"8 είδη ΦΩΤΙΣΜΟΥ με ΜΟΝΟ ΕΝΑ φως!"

Καλησπέρα σε όλους, σε αυτό το βίντεο θα δούμε πως μπορούμε να κάνουμε διαφορετικά είδη φωτισμού με μόνο ένα φως.
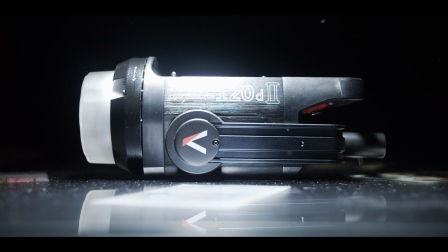5s
Το βασικό μας φως θα είναι το Apuchure 120D Mark II μαζί με το LightDom Mini Mark II, το οποίο είναι ένα εξαιρετικό set για μαλακό φωτισμού.
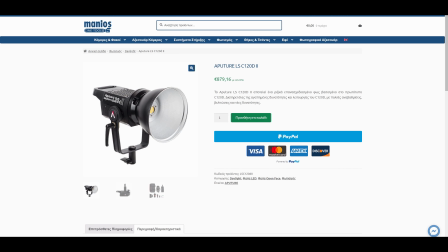13s
Και επειδή κάποιος θα μπορούσε να πει ότι ναι ρε Κωνσταντίνε, είναι ένα φως όμως που κάνει 1000 ευρώ και δεν μπορούμε να το έχουμε όλοι,
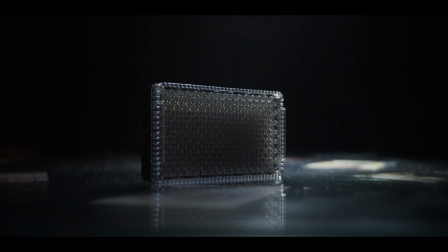19s
Έχω κάνει ακριβώς τον ίδιο φωτισμό με μια μικρή παραλλαγή Με το Abuture F7 για να μπορέσουν να αποδείξουν ότι δεν χρειάζεται να έχουμε το πτώπ εργαλείο για να
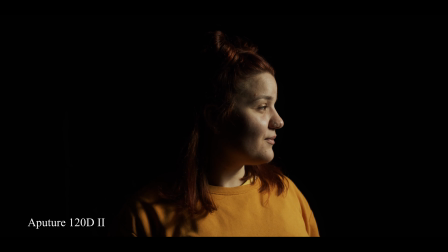27s
κάνουμε τη δουλειά μας Ο πρώτος μας φωτισμός λέγεται 90 μοίρες φωτισμός και είναι πάρα πολύ γνωστός για τις έντονες σκιές που δημιουργεί στην απέναντι μεριά του προσώπου
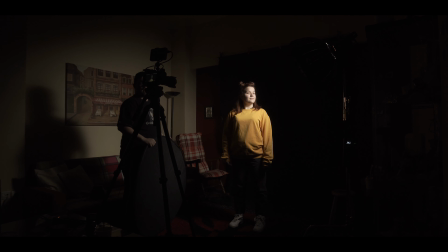34s
Το φως είναι ακριβώς 90 μοίρες πλάι σε σχέση με το μοντέλο μας και έτσι δημιουργούνται πάρα πολύ έντονες σκοιές από την αντίθετη μεριά.
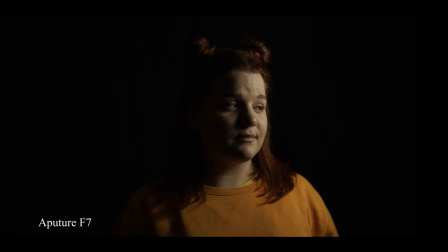41s
Πάμε να το δούμε και με το μικρό φως.
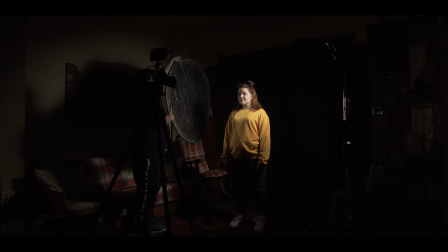45s
Μια εναλλαγή που μπορούμε να κάνουμε είναι να τοποθετήσουμε έναν στινό ανακλαστήρα ή μια οποιαδήποτε
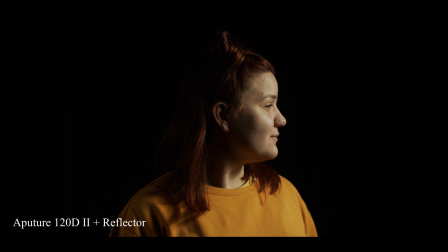51s
άσπρη επιφάνεια έχουμε για να μπορούμε να μειώσουμε λίγο τη σκιά και να τη μαλακώσουμε ανάλογα με το τι φως θέλουμε να δώσουμε.
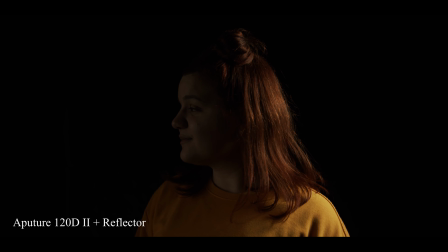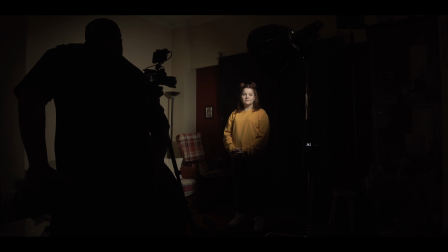62s
Τώρα πάμε να κάνουμε τον δεύτερο μας φωτισμό ο οποίος είναι γνωστός ως φωτισμός Rebrandt.
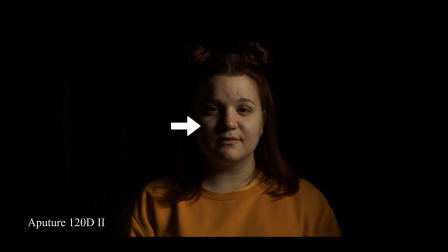67s
Ονομάστηκε έτσι επειδή δημιουργεί αυτό το μικρό τρίγωνο στις καιρή μεριά του προσώπου ακριβώς πάνω στο μάγουλο που ακριβώς την ίδια τεχνική χρησιμοποιούσε ωραί μπραντ
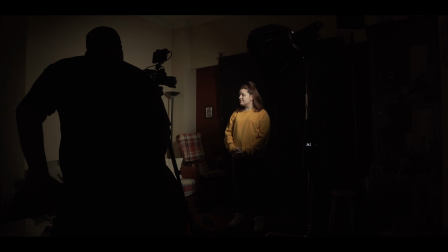75s
στους πινακές του Είναι ένας πάρα πολύ απλός φωτισμός παρόμοιος με τον προηγούμενο που δείξαμε με τη διαφορά ότι αυτή τη φορά το φως δεν είναι στις 90 μοίρες αλλά
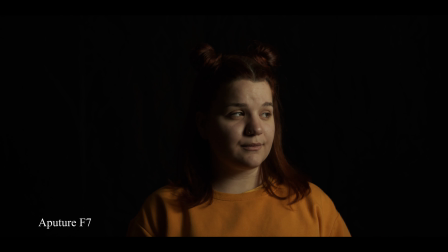84s
είναι στις 45 μοίρες του πλάι Το επόμενο μας στήλ φωτισμού λέγεται backlight Όπως το λέει και η λέξη, αυτό που κάνουμε είναι να τοποθετήσουμε το φως μας ακριβώς πίσω από το χαρακτήρα μας.
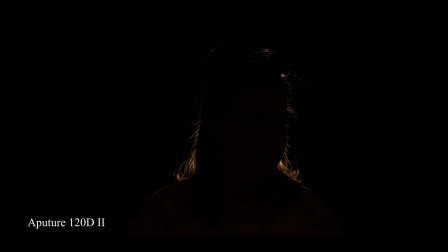97s
Αυτό που κάνει είναι να το κάνει ένα highlight, δηλαδή να το κάνει ένα αφατεινό περίγραμμα σε οτιδήποτε χτυπάει, όπως π.χ. είναι το σώμα ή τα μαλλιά. Πάμε να το δούμε και με το μικρό φως. Το επόμενο μας στήλ φωτισμού είναι γνωστό ως flagging.
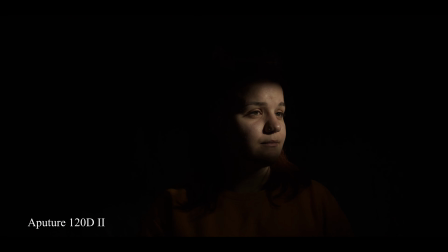116s
Πολύ απλά αυτό που κάνουμε είναι να βάζουμε αντικείμενα ανάμεσα στο φως και στο μοντέλο μας, με αποτέλεσμα να δίνουν σχήμα στο φως και να τονίζουν σε συγκεκριμένα σημεία.
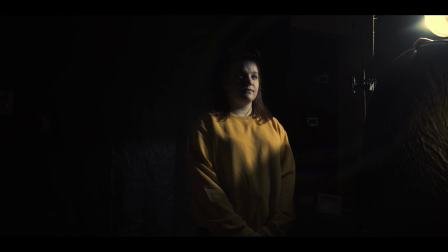123s
Αυτά μπορεί να είναι είτε Αμερικάνες, είτε απλά κάποια μαύρη επιφάνεια όπως π.χ. χαρτόνια. Το μυστικό εδώ πέρα είναι να μην προσπαθήσουμε να κόψουμε το φως όταν είναι ήδη μαλακό π.χ. από ένα softbox, αλλά να χρησιμοποιούμε όσο πιο σκληρό φως μπορούμε.
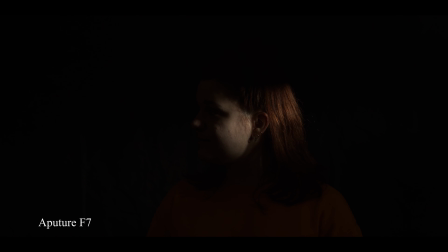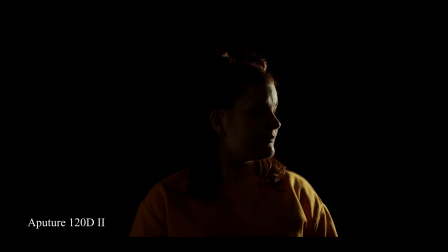144s
Ο επόμενος μας φωτισμός λέγεται kick fill. Αυτό που κάνουμε είναι να τοποθετήσουμε ένα φως πίσω από το μοντέλο μας, σε 45 μύριες γωνία, με σκοπό να του δώσει ένα highlight σε εκείνη την πλευρά και να βάλουμε μια λευκή επιφάνεια ακριβώς απέναντι ώστε να επιστρέφουν στην άλλη μεριά του προσώπου το φως που περισσεύει.
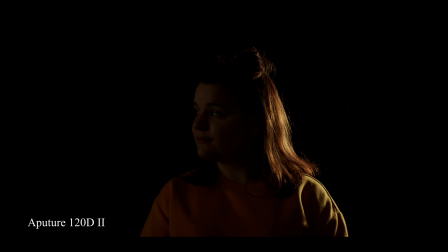161s
Το αποτέλεσμα έχει αρκετό contrast, αλλά πιστεύω ότι είναι πάρα πολύ ενδιαφέρον.
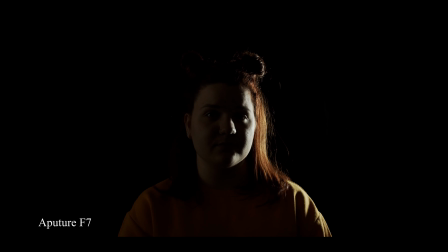167s
Πάμε να το δούμε και με το μικρό φως.
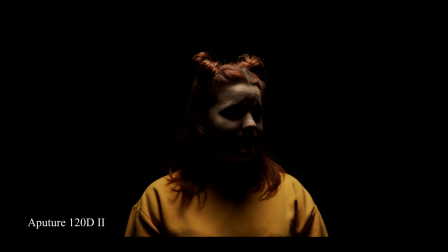175s
Ο επόμενος μας φωτισμός ονομάζεται Top Light. Το Top Light συνήθως είναι ακριβώς πάνω από το μοντέλο μας και εντελώς κάθετα, δηλαδή δεν κοιτάει καθόλου ούτε προς την κάμερα αλλά ούτε προς τα πίσω.
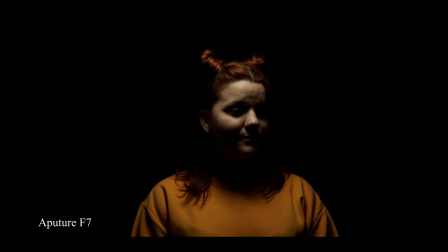186s
Αυτό έχει ως αποτέλεσμα να δημιουργούνται πολύ έντονες σκιές κάτω από τα μάτια και κάτω από το πηγούνι και δημιουργεί ένα πάρα πολύ δραματικό look.
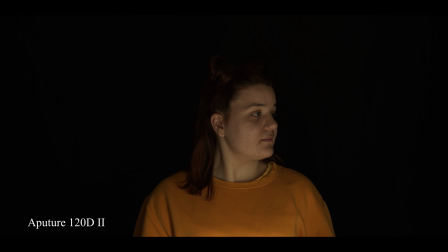197s
Ο επόμενος φωτισμός μας λέγεται Bounce Light. Βάζουμε το φως σε ένα σημείο κοντά στο μοντέλο μας αλλά να μην φαίνεται στο κάδρο μας ώστε να τοποθετήσουμε μια λευκή επιφάνεια η οποία θα μας αντανακλάει φως πίσω στο μοντέλο δίνοντας ένα πολύ ιδιαίτερο look.
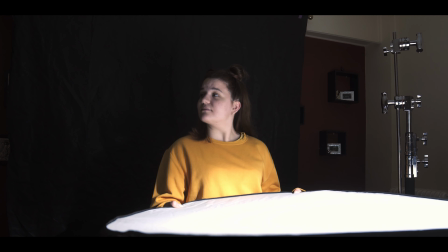212s
Εγώ συγκεκριμένα το έχω βάλει από χαμηλά ώστε να δημιουργεί ένα περίεργο ήφος Μιας και το ανθρώπινο μάτι έχει συνηθίσει να έρχεται το φως από ψηλά λόγω του ηλίου